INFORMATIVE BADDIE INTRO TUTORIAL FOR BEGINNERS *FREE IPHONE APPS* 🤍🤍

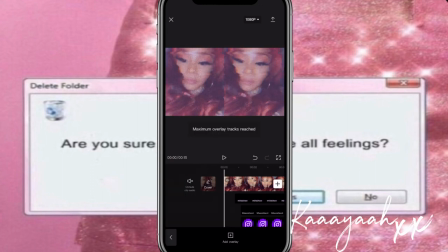Okay, perfect. We're at the max overlay, and that's the reason why I like to add in all the important stuff first, so we know that we have space for other things, because if we were to add in the other things first and then try to squeeze in the social media handles, it's just not going to turn out right. So we're going to save that.
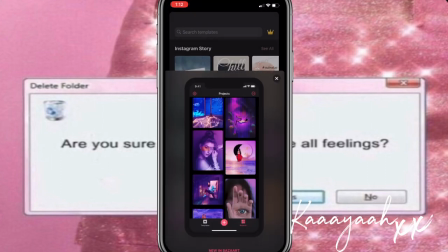And in BuzzArt, I usually use this just to cut out and outline my pictures.
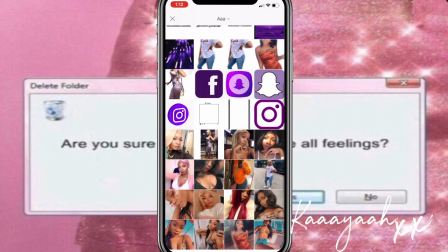So it's a picture that I want to cut out. And it makes it really easy for you.
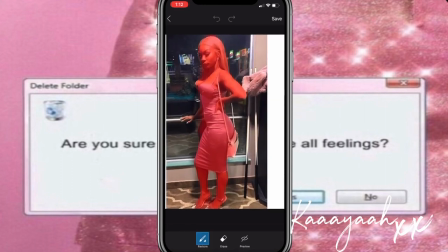So you just go to cut out and then select person. And it pretty much already outlines all of what you want to cut out.
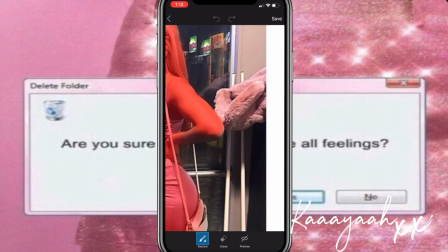But you have to be careful because sometimes it'll include outside stuff that you don't want, which is really annoying. So just make sure to erase.
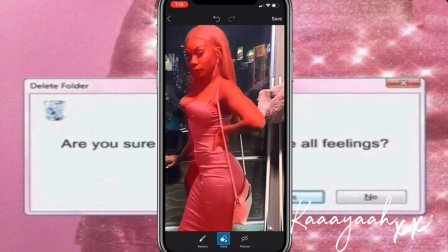It's really hard with this picture because you can't really tell, but if you zoom in, you can see that there's stuff in there that you don't want.
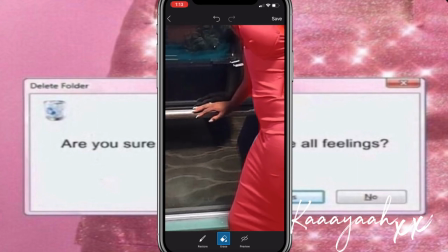And you're able to adjust the size of the eraser and everything. And if you erase too much, then you can go back or you can restore.
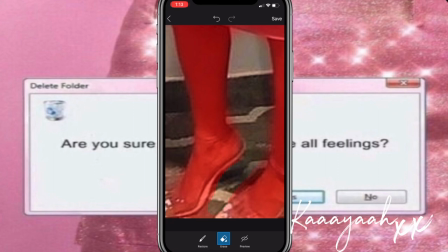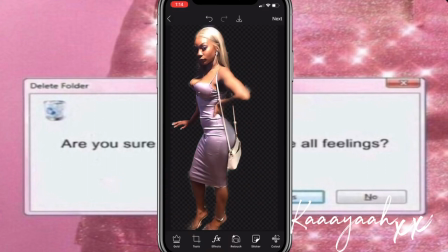Now press save, and that's pretty good. So we're going to save that to our camera roll, and then we're going to go into BuzzArt,
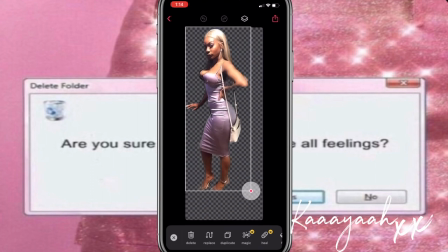and then we want to make it smaller because BuzzArt does save its pictures with a watermark.
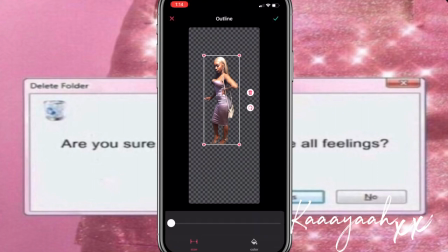So a way around that is just to make it smaller, and then we're going to go to outline and up the size. We'll make it about like this big so that the purple background is more visible. I also got inspiration from the clip that she sent me.
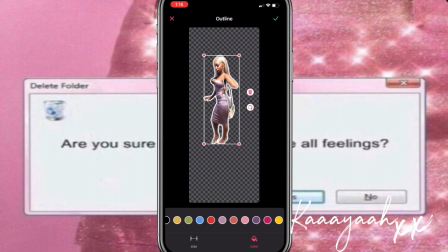In that intro, she also had a cutout just like this, and we're gonna use this purple, and yeah, so we're gonna save it just like that, and I added it to the side right over.
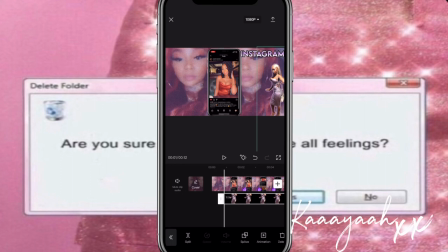Next, I'm actually gonna put an animation on this because I don't like how it's just, so I'm gonna put fade in. That just makes it a nicer transition. And then at the side, at the other side on the left, we're going to add some more picture frames.
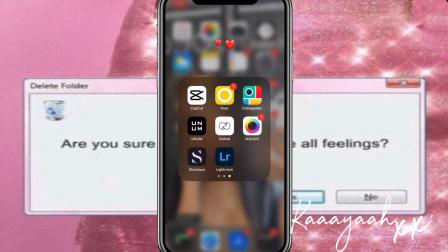So you want to go to PixArt again. And in PixArt,
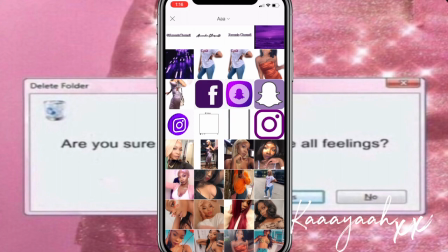we're going to go to transparent background again.
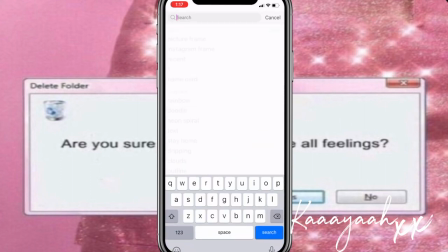Search up Instagram frame. And then I think I use this one.
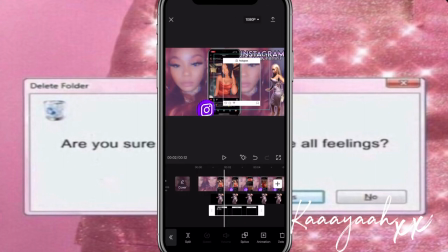So it's just like the first slide.
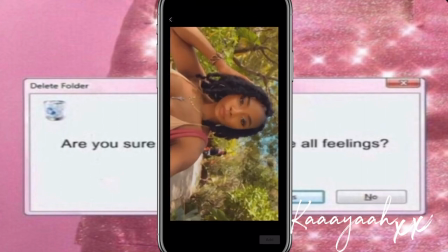We're gonna use this picture first, or this video. And I added it in first, the frame.
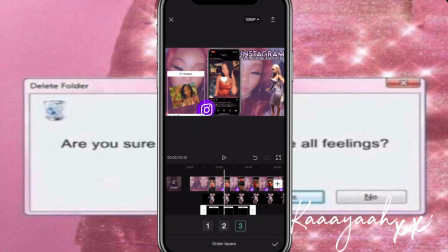So what you wanna do is go to layers and press 3 so that it's above the video instead of underneath. And then I also added in an animation.
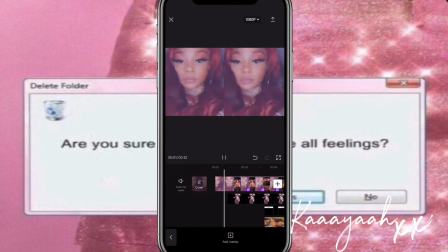And I didn't want it to start right away, just so that you can see the background of this video first, and then it'll come in.
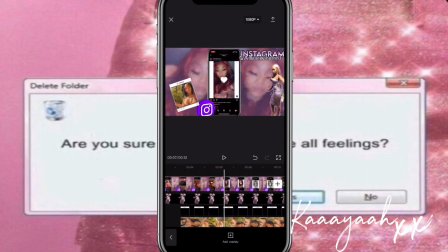And then right about there, I added in my second overlay. So we're gonna do this.
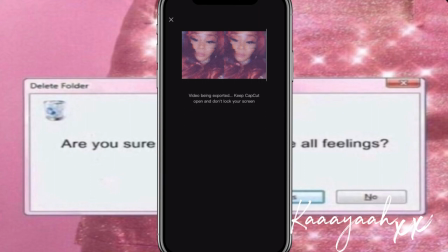So that is our second slide. And for this intro, I only did 3 slides because
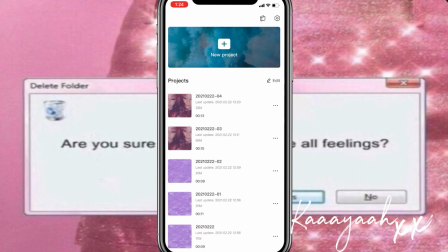usually the duration of my intros are like 21 to 22 seconds, and this one was getting pretty long.
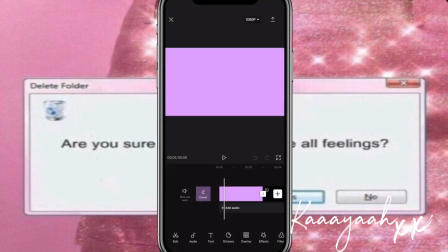Notice how I keep on using the same color purple. You want to consistently use the same color purple so that you know the theme is consistent throughout the entire intro, and it's like clean, neat transitions. Because if you use different purple backgrounds and different purple overlays,
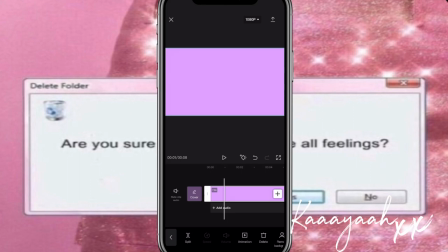it's just gonna look really, really bad. So you want to keep that consistency.
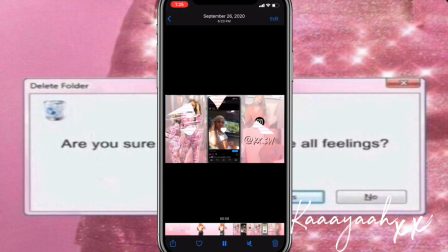My intros with this little slide, so I'll add in 1, 2,
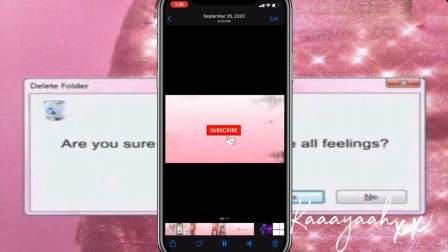3 videos or pictures, and then I add in the subscribe button.